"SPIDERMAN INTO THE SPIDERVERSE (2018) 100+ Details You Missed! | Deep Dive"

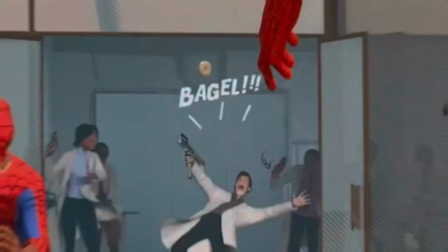I mean Doc Ock and Aunt May do kind of hook up in the comics So when Miles throws the bagel we see the word bagel,
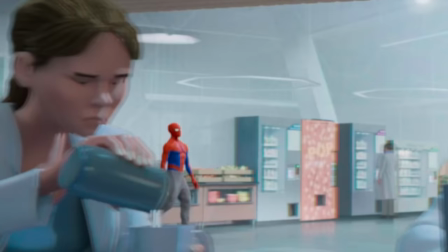but a new animation detail I just noticed when all the other alchemic scientists stand up to confront Peter and Miles in the cafeteria there is one female scientist
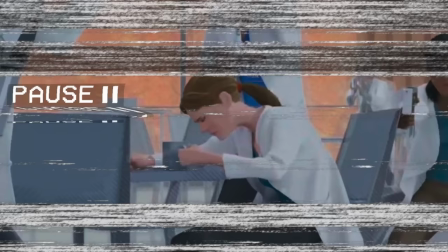who had been dumping sugar in her coffee and now looks up tired and just goes back to her coffee no given again our comfort food is what gives
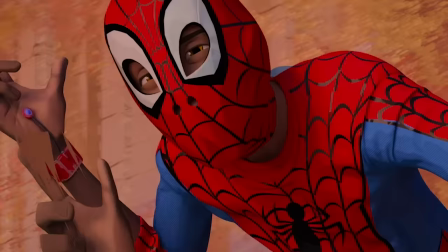our reality meaning as miles and peter swing through the trees this is the clearest distinction of the animators animating in twos for miles movement see
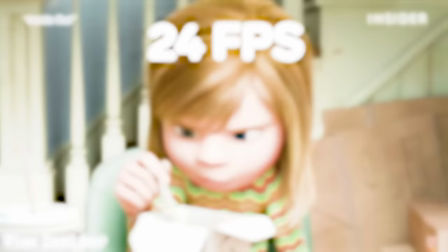most animation animates in ones which means a new cell for every frame of film 24 frames per second but for miles the animators in this movie went
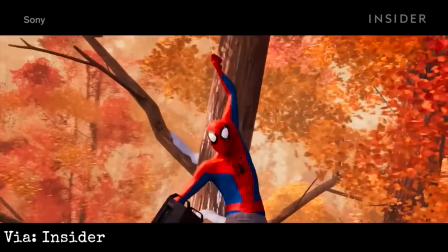back to old school animation 12 frames per second or which every frame is repeated twice which ends up with the movement looking choppy meanwhile peter's swinging
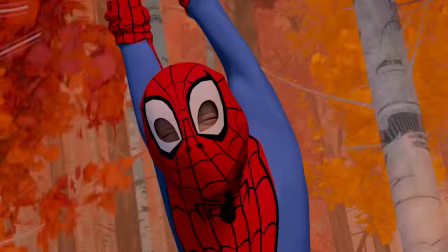is animated in one so he looks a lot smoother all to contrast miles staggered clumsy swinging so they use animation technology and animation history to show
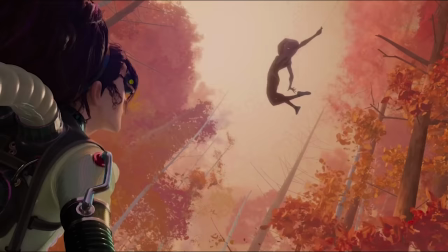miles awkwardness and his hesitation versus peter's confidence and experience now gwen shows up to save them with her teal ballet slippers which she had been wearing with
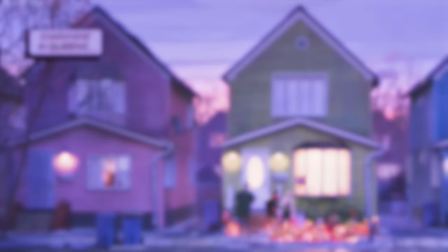black tights under her school uniform earlier meaning her spider suit was in plain sight they end up meeting up with aunt may in queens and
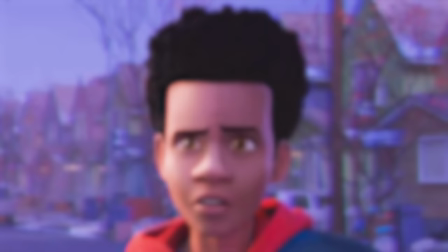i like how it says somewhere in queens because this is all from miles perspective he's from brooklyn he doesn't know queens she takes him down in the spider
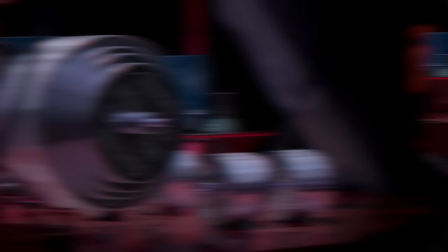cave they pass his weight bench 250 pound dumbbells there others weighing a whole ton which peter would need because he has super strength they pass the
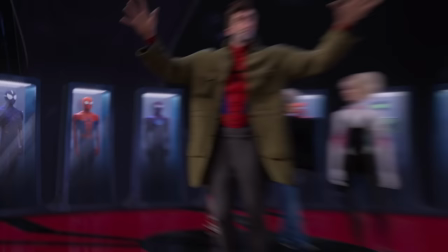spider mobile and then down on the floor 12 suit containers from the left there's an all red one and then one with this white logo this is
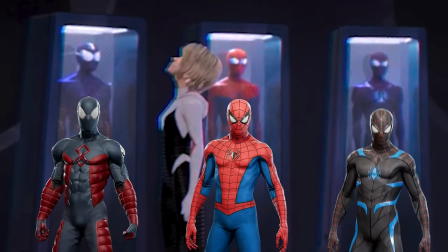the advanced suit from the ps4 game then the electro proof suit and then peter's classic suit then the secret war suit not secret
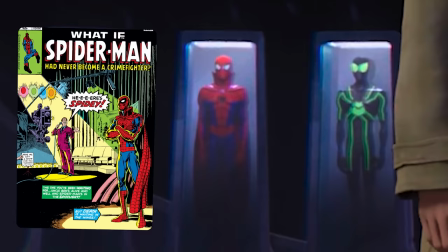wars secret war suit then an all black suit then this cape suit was actually a nod to the what it number 19 where spider-man becomes a celebrity then the
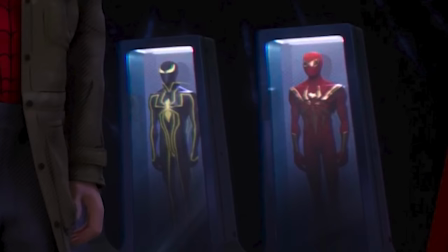green line big time stealth suit then one with a royal blue chest then the spider armor mark one followed by the yellow line
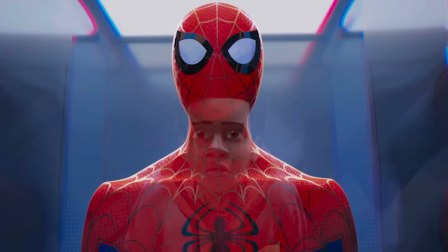spider armor mark two and then this last one a red and gold one the iron spider suit from the comics and when miles looks up at peter's normal suit his
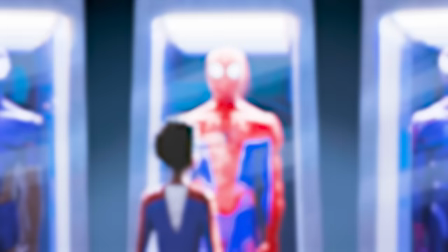reflected face doesn't yet reach the head but as stan lee says they all fit eventually and when miles is ready in this movie
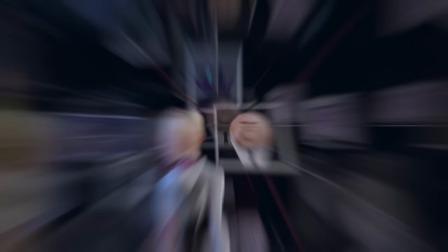his face aligns later gwen checks out kingpin's network now there are actually a bunch of Marvel villains here that are not featured in this movie.
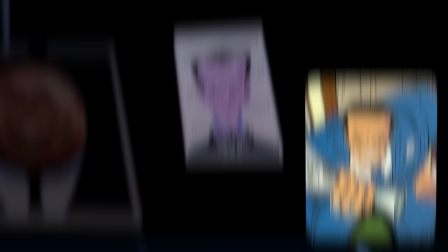On the left above Tombstone is the Enforcers from Marvel Comics, and then Hammerhead in his mugshot. And then on the lower right is an interesting one, The Rose.
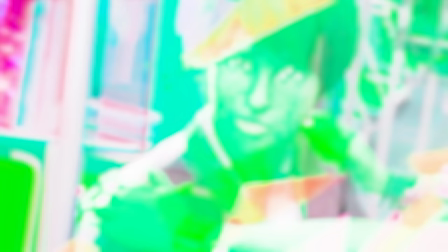This is a villain persona that was originally held in the comics by Kingpin's son, Richard Fisk, who appears in this movie as a kid.
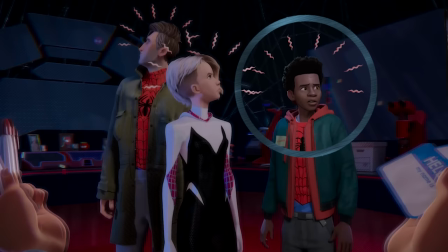Then the three other spider people arrive, and Peter and Gwen's spider senses go off a half second before Miles' does, showing that he's still a step behind them.
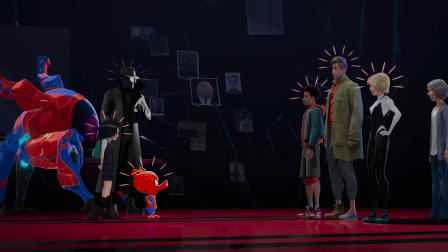We meet Spider-Man Noir, Penny Parker, and Spider-Ham, and all of their spider senses go off together as they recognize each other,
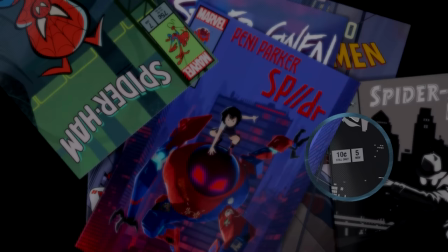including an additional one from the robot from that psychic spider inside and when their comic books slap down the prices are all period accurate like spider-man noir five cents
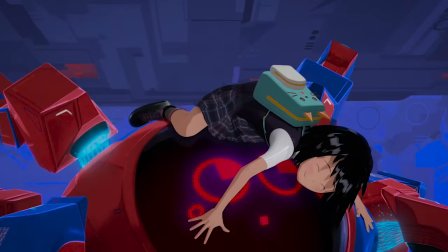as it would have been in the 30s and 40s spider ham is 75 cents as it would have been in the 1980s there's a brief shot when penny hugs the robot
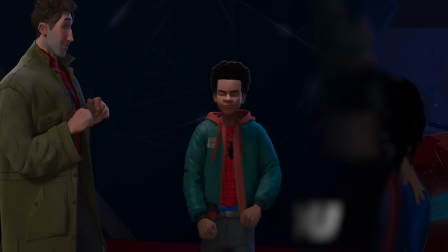and its eyes turn into hearts with the japanese characters for i love you but miles fails to exhibit his cloaking and his
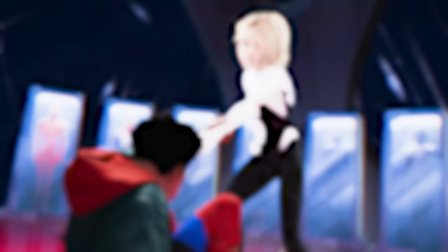electrocution powers and he takes a beating from the others gwen grabs his hand to pull him to his feet and for a single frame you can see miles smiling
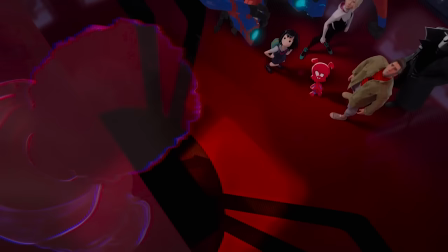very smitten but she just does this to kick him back down but miles finally does manage to turn invisible but to leave showing that
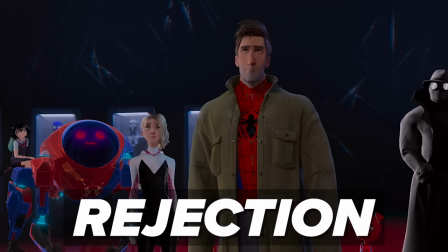the biggest threat to him in this moment what triggers this is his rejection from the other spider people just important to remember heading into across the spider-verse these variants
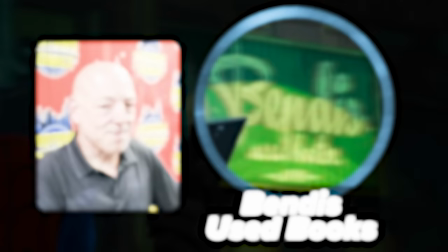aren't always what's best for miles miles passes bendis used books from brian michael bendis and romita ramen again for john romita senior and
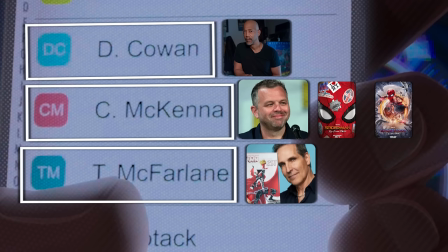even more artists show up in miles dad's phone contacts d cowan for comic artist dennis cowan c mckenna for chris mckenna screenwriter who co-wrote Far From Home and No Way Home,
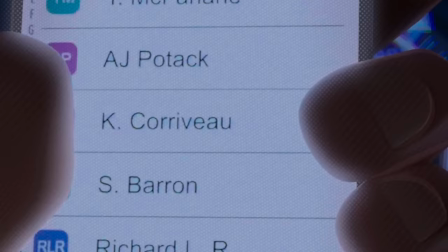T. McFarlane for Todd McFarlane, a Spider-Man artist and co-creator of Image Comics, and at the bottom, Spider-Man co-creator Steve Ditko.
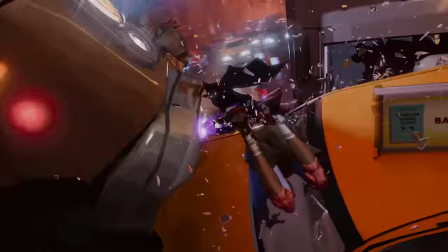As Prowler chases Miles through the streets, he hits a taxi with an ad for this book, Babylon Bloodcloth,
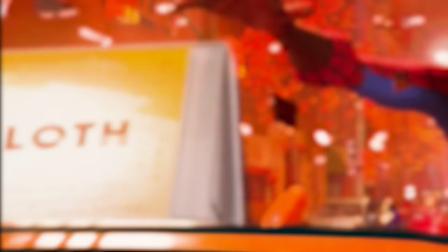a fictional title from real-life author Marlon James, and the review says this book is full of good stuff book review.
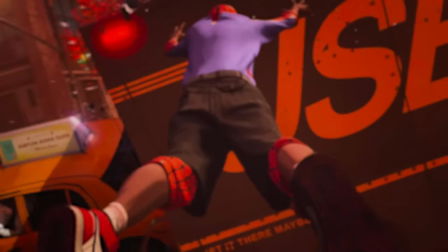They also pass a USB truck instead of UPS, but its slogan on the side is, get it there, maybe?
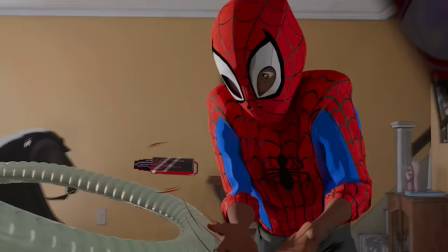Penny repairs the goober thumb drive, And she does it all in Japanese so that later when it activates on the control panel, it's Japanese as well.
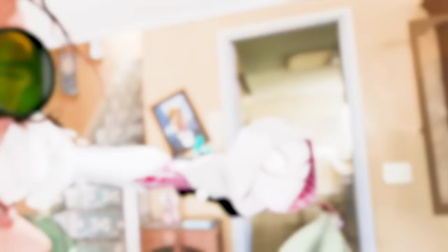It's in its particle collider. Kingpin's goons fight them in Aunt May's living room. And during the melee, you can briefly see Spider-Ham throwing a toilet bowl on Tombstone's head.